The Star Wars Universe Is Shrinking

Every Disney Star Wars show is set on some kind of sand planet.
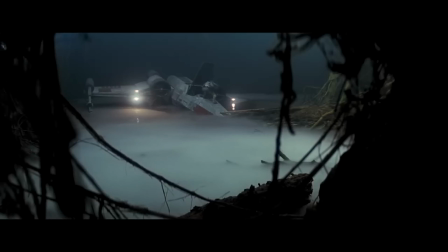Gone are the beautiful swamps, the sprawling megacities, the city in the clouds.
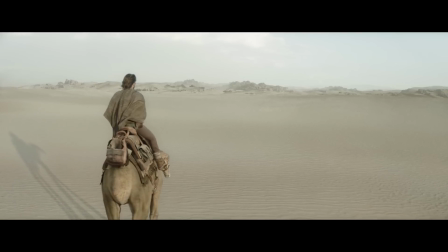Now, all we're left with is mundane sand worlds and other uninteresting environments.
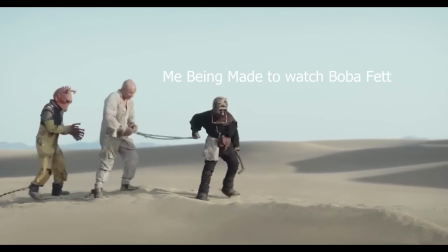So, yeah, nowadays, every time you watch a Star Wars show, there's this weird disconnect between the actors and the background.
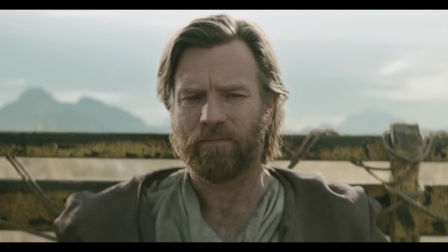This sort of weird, shallow, depth of fieldy thing they have going on. And it pulls you straight out of it once you start to notice it.
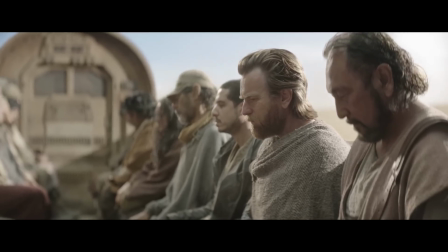But yeah, to essentially understand what's gone on, we have to go all the way back to the green screen.
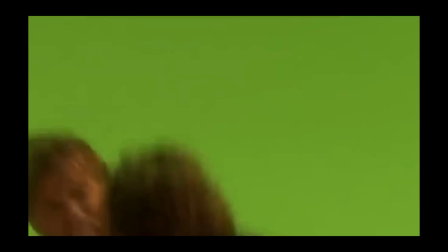I'm sure you know what a green screen is. The green background that goes behind an actor, and then you can put any background you want there.
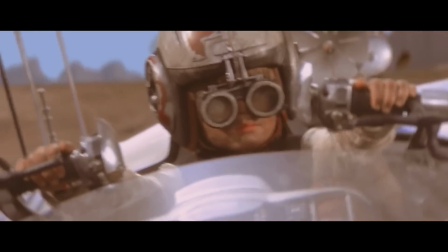And that was one of the biggest complaints about the prequels, was the overuse of green screens,
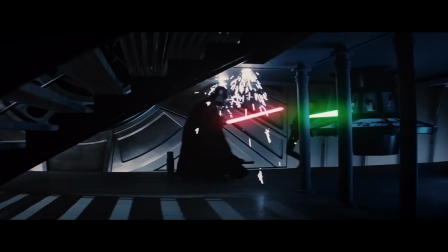because we lost the beautiful hand-painted environments or realistic backgrounds or handcrafted environments of the original trilogy.
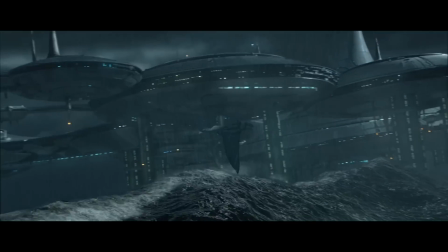But it's thanks to green screens that we got the epic environments that we had in the prequels. Planets like Coruscant are just impossible without green screen technology.
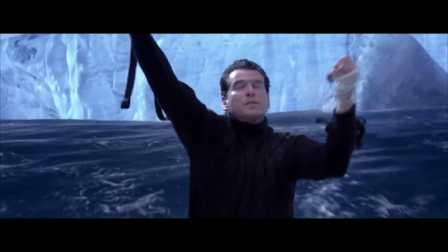And yeah, for the first few years of their use, they did look terrible. Like, there's countless terrible examples, and they even look terrible today.
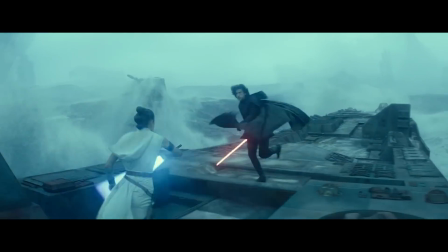But over time, they've got more and more invisible, and audience members have become completely unaware of their use.
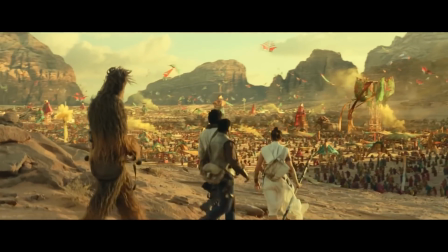In so many movies and TV shows, green screens are used now, and they just go straight past our heads.
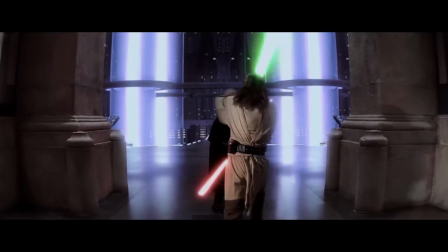Like, it's very impressive, and it's because the VFX artists behind them have become so good at doing them.
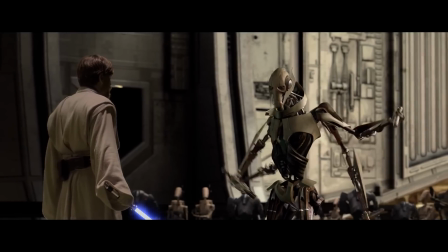But I'm not here to complain about green screens.
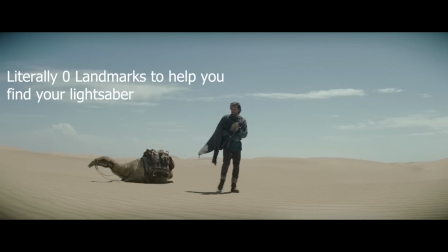Although green screens have their problems, they have one advantage over the new way of doing things that not many people have seemed to talk about.
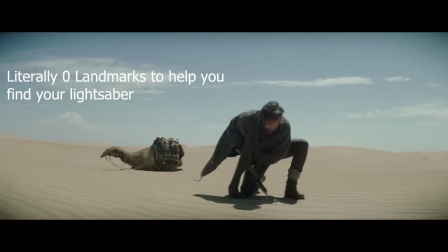And that is that because they are created after the film is made, they can be tailor-made for each shot.
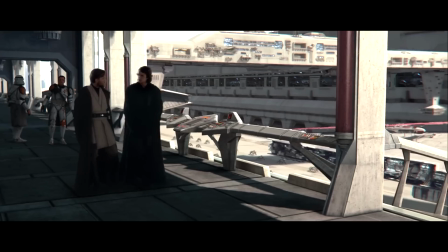For example, just take any shot from episode 3 of Star Wars and look at the complicated detail, the insane amounts of detail that goes into the background.
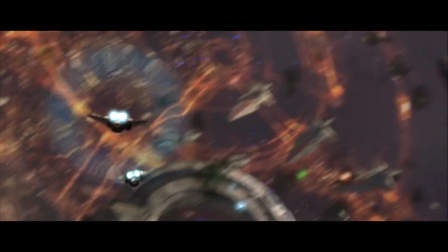You've got spaceships and soldiers and explosions and all sorts of mental stuff going on in the background of the Star Wars prequels.
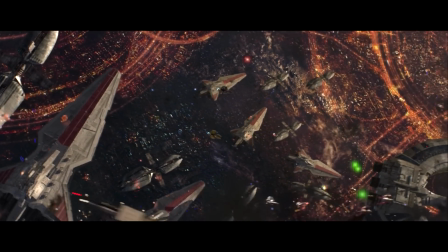And because they're designed with an artistic vision in mind, you get artistic layouts, you get artistic background,
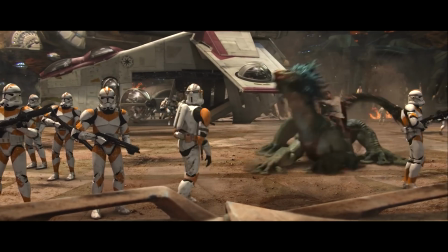you get 3 layers to the image: a foreground, a midground, a background, and they match, and they can assist in telling the story,
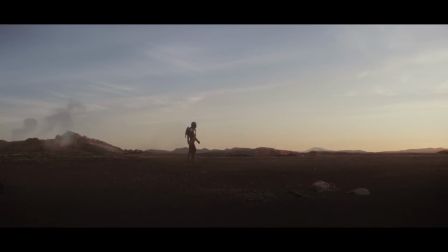and you have all this storytelling control. But now we just get empty nothingness.
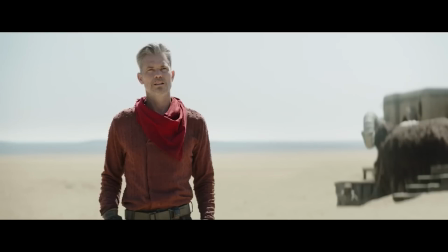Like, what happened here? Okay, well, basically, one of the biggest developments in the VFX industry has been the volume.
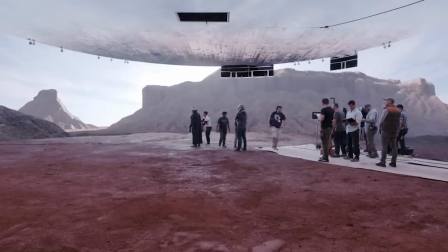It's that sort of big surround stage thing where there's a computer generated
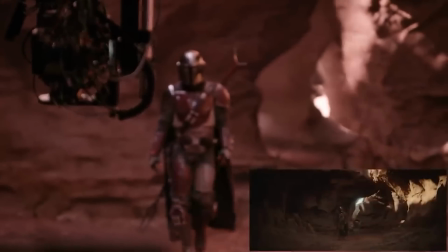background that's filmed and projected live on little LED screens behind the actors.
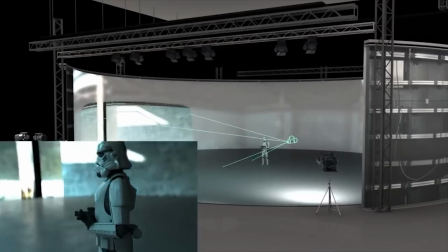And basically, when the camera moves, the background moves with it to match the movement of the camera and the actor.
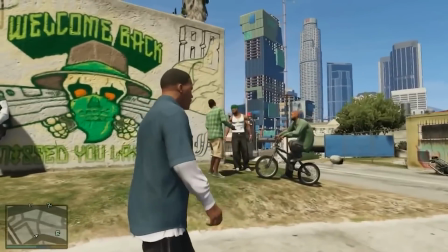Everything moves together. It's kind of like a video game, except the video game character, in our case, is the Mandalorian.
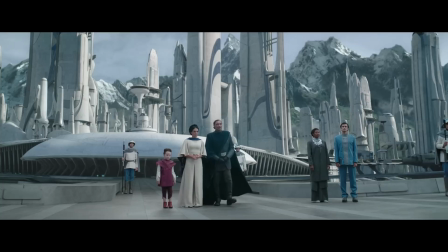And when Mando walks along and the camera pans with him, the video game realistic CGI background moves along with him, and sort of everything lines up and looks quite realistic.
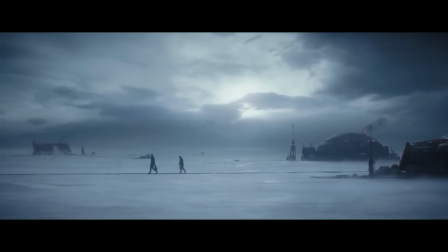And the advantages are you can save so much time. It's probably one of the biggest reasons we actually have Star Wars TV shows.
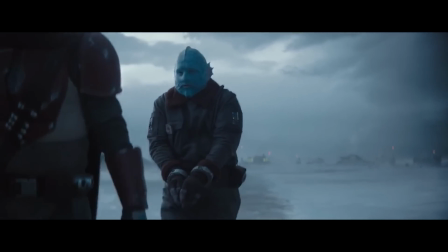Without this technology, it's just not possible. But, however, if you dig a little deeper, the cracks do start to show.
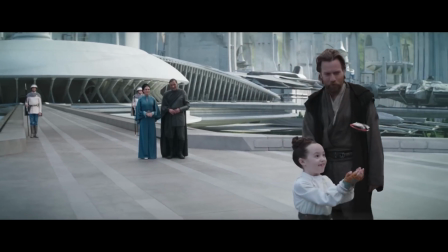For example, the characters can never go close to the edges of the dome, because then the illusion starts to shatter.
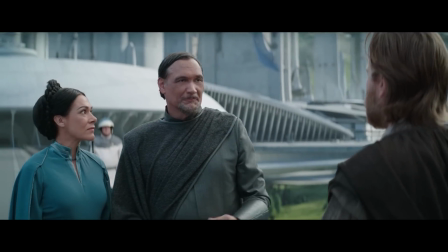It becomes obvious that they're filmed against a TV screen. So the actors always exist in the center of the environment.
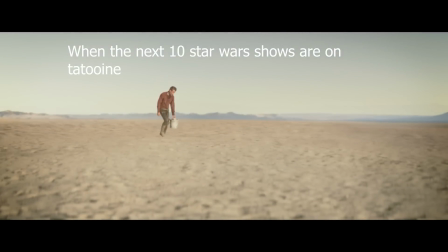I don't know if you've noticed this, but like, there's always this massive sweeping environment behind the actors.
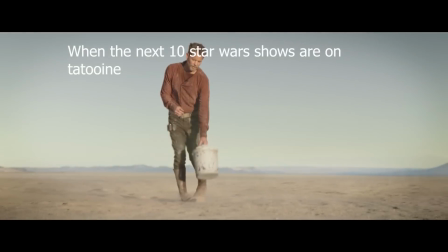Like, they always exist solely in the center of the scene.
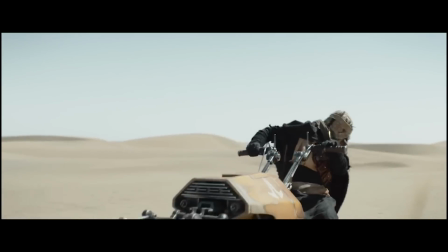And in addition to this, there's always a massive sweeping high skyline, you know, whether outside or indoors.
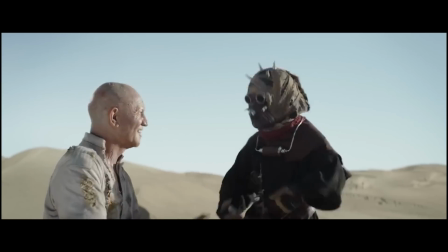The roof, or whatever the top of the sky is called, is always really high up because the dome itself is tall.
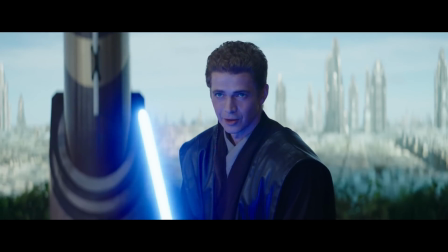It's a tall dome, and the sky has to curve upwards into the dome.
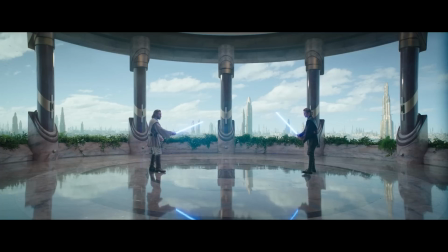It's far away from the actor because, like I say, he's in the middle of the scene. So the actor is far away from the background.
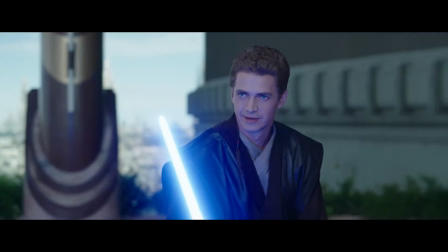It's a tall set, so they always have these big open landscapes with tall skies, and yeah,
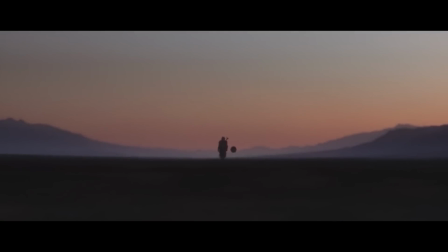it's epic at times, but not for every single shot.
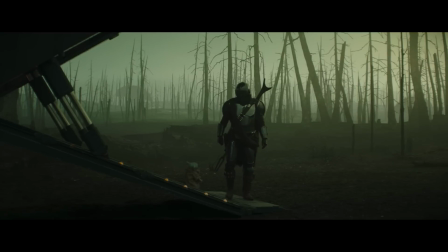That's just ridiculous. And then, following on from this, another issue is that in shots, there is always a long overcast sky,
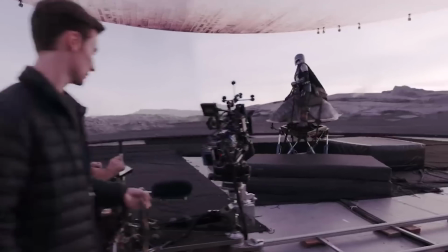because obviously the dome is this curved dome, and there needs to be a sky that matches that.
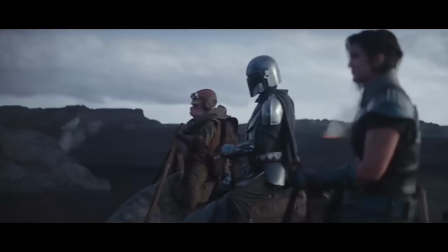You can't have a low ceiling inside this volume.